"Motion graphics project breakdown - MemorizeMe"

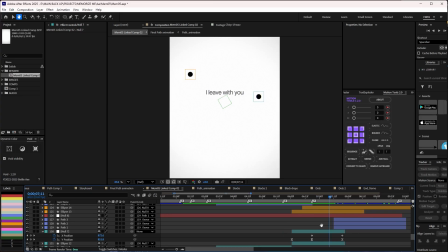Yeah, if you want to do a bouncy animation, you don't know, make sure you check out my YouTube. I actually have a bouncy animation, so let me try and bring that up.
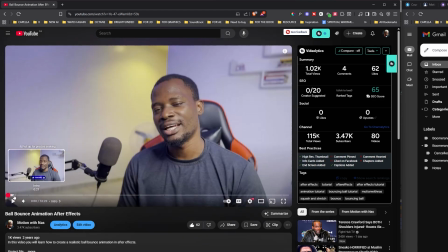Yeah, so this video I was talking about, so if you go to my YouTube channel, I've done something to bouncing animation, right?
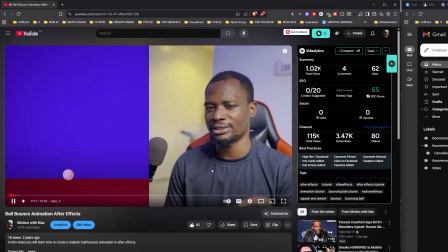How you can get to achieve something physics correct, the bounce correct. So I actually broke things down really well on how to achieve bouncing animation,
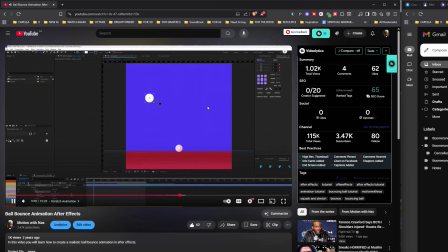and to really give you a really good idea of how I get to achieve those really bouncy animation that I did in the project.
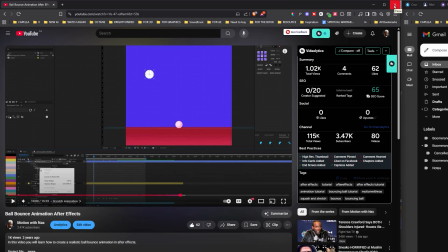So I just needed to show you that. So make sure you do check it out. So let's keep going.
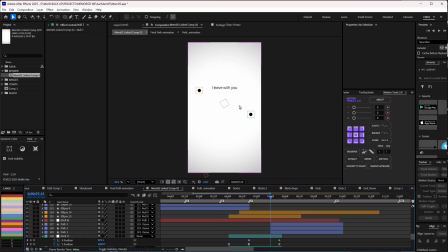So I have this drag down, and here you would probably think everything is just going down, right?
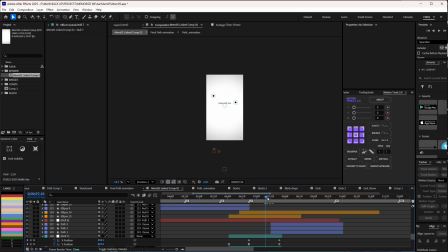But here I've already set up my next composition. My next scene is already down here, like I showed you before from the storyboard.
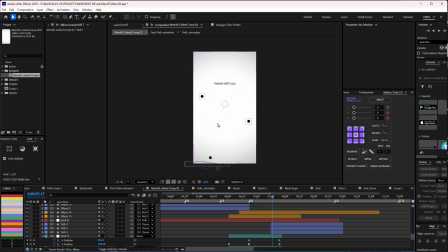So I needed it to just drop. So right now it's really not as if maybe the entire thing is moving up or going down. It's just, I'm just trying to sell that reality to you, because particularly what I did was, let me see the text. Yeah, so this is the text. So I animated the position of the text going up, right?
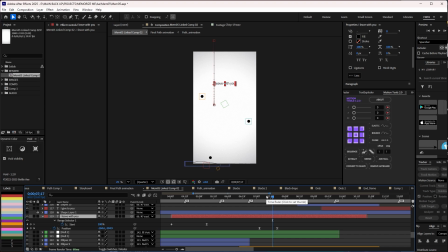So it's giving that illusion that the entire scene is coming down, but the text is literally going up, and then the balls are also coming down. So that gives that illusion that it's actually dropping.
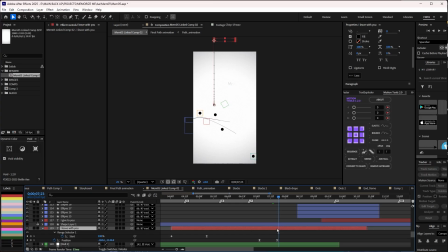And then when that happens, the other scenes were introduced. For these 3 lines here, this is what I use. It's just simple shape tool that I use to achieve that. So these are the it's just simple path basically.
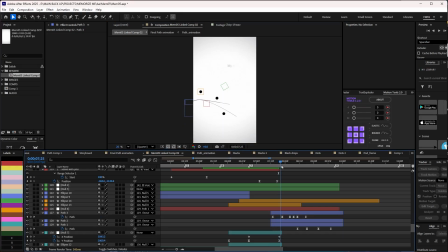But one thing I did was when the ball bounces on this, right?
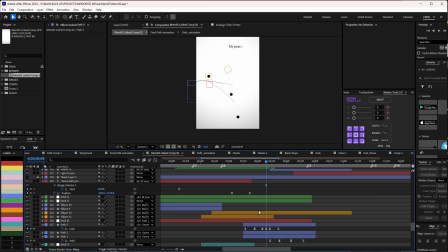So all of that was just simple path animation. I just animated the path, see how it bounces, see how it interacts with the ball, and then the same technique, everything is just going up. If you look at these balls are attached to the text, my piece. Yeah, okay, this I leave.
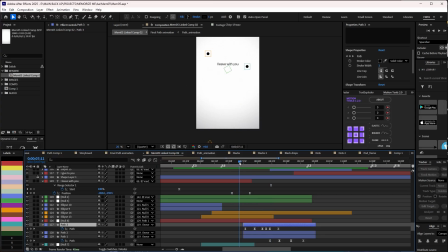Okay, so this was actually attached to the previous text so that it can be perfect as it comes in,
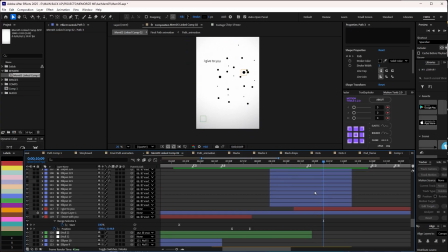and I have this ball bouncing, and then all of this was just simple sphere like I've created in Illustrator, and I just added those balls coming in to sell that illusion. And basically this particular one, I think I actually use, let me see.
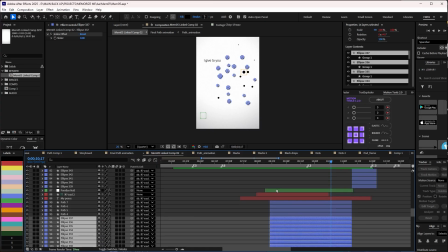Okay, so actually use plugin for this to sell this depth.
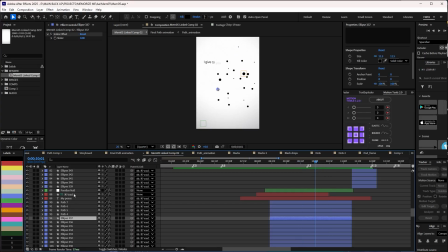If you see, all of these are attached to a null, and then we also have a parallax null here.
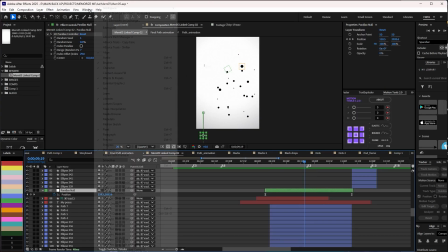If I press U, you can see, and I used this Swiss knife from Motion Design School.
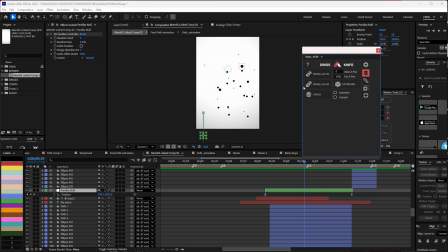So let me quickly bring that up. Yeah, so Swiss knife, and they have one of the panel here is called Parralax 2D, and with this, if you just select all the layers, it will create the null for you, and then by the time you do that, you're able to create something like this with just just simple position animation.
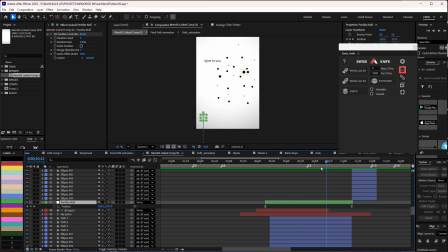Everything is already attached to this, so I was able to really achieve that illusion that there's a little bit of 3D dimension thing going on here.
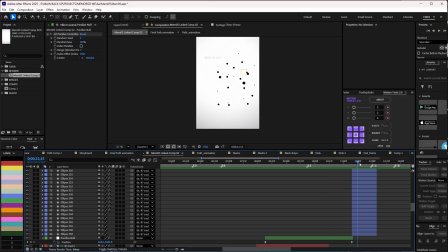So try and check it out in Motion Design School. It's really nice plugin. And then you can see as they fall, and practically what I did was just split the layers and then bring them all together at this point. Yeah, I just have all of them fall. I think I use normal position animation as well.
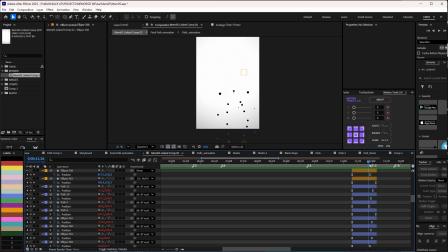If I press U, exactly. So normal position animation falling, and I actually have to stagger all the keyframes to make that work.
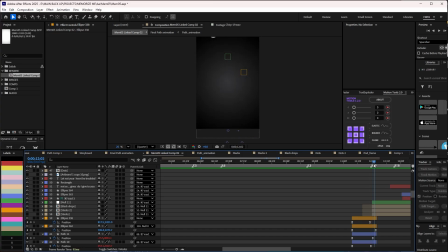And when that happens, I cut to my next scene,
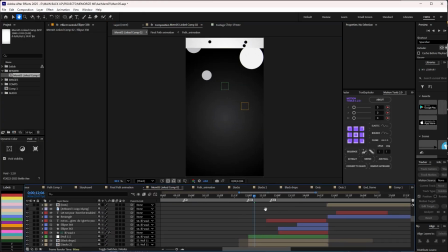and my next scene is actually quite interesting because this is where I actually have to use another plugin, Newton.
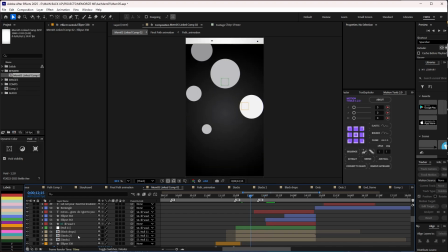And Newton is actually quite good for physics. And if I open this up, you can see this is where I have all of this,
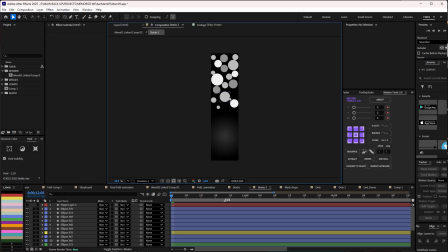and I needed to create a composition that is so long so that by the time this is dropping in, it's dropping in within the composition. And if I press A and U, can you see what I have here? So all of these keyframes was generated by the plugin.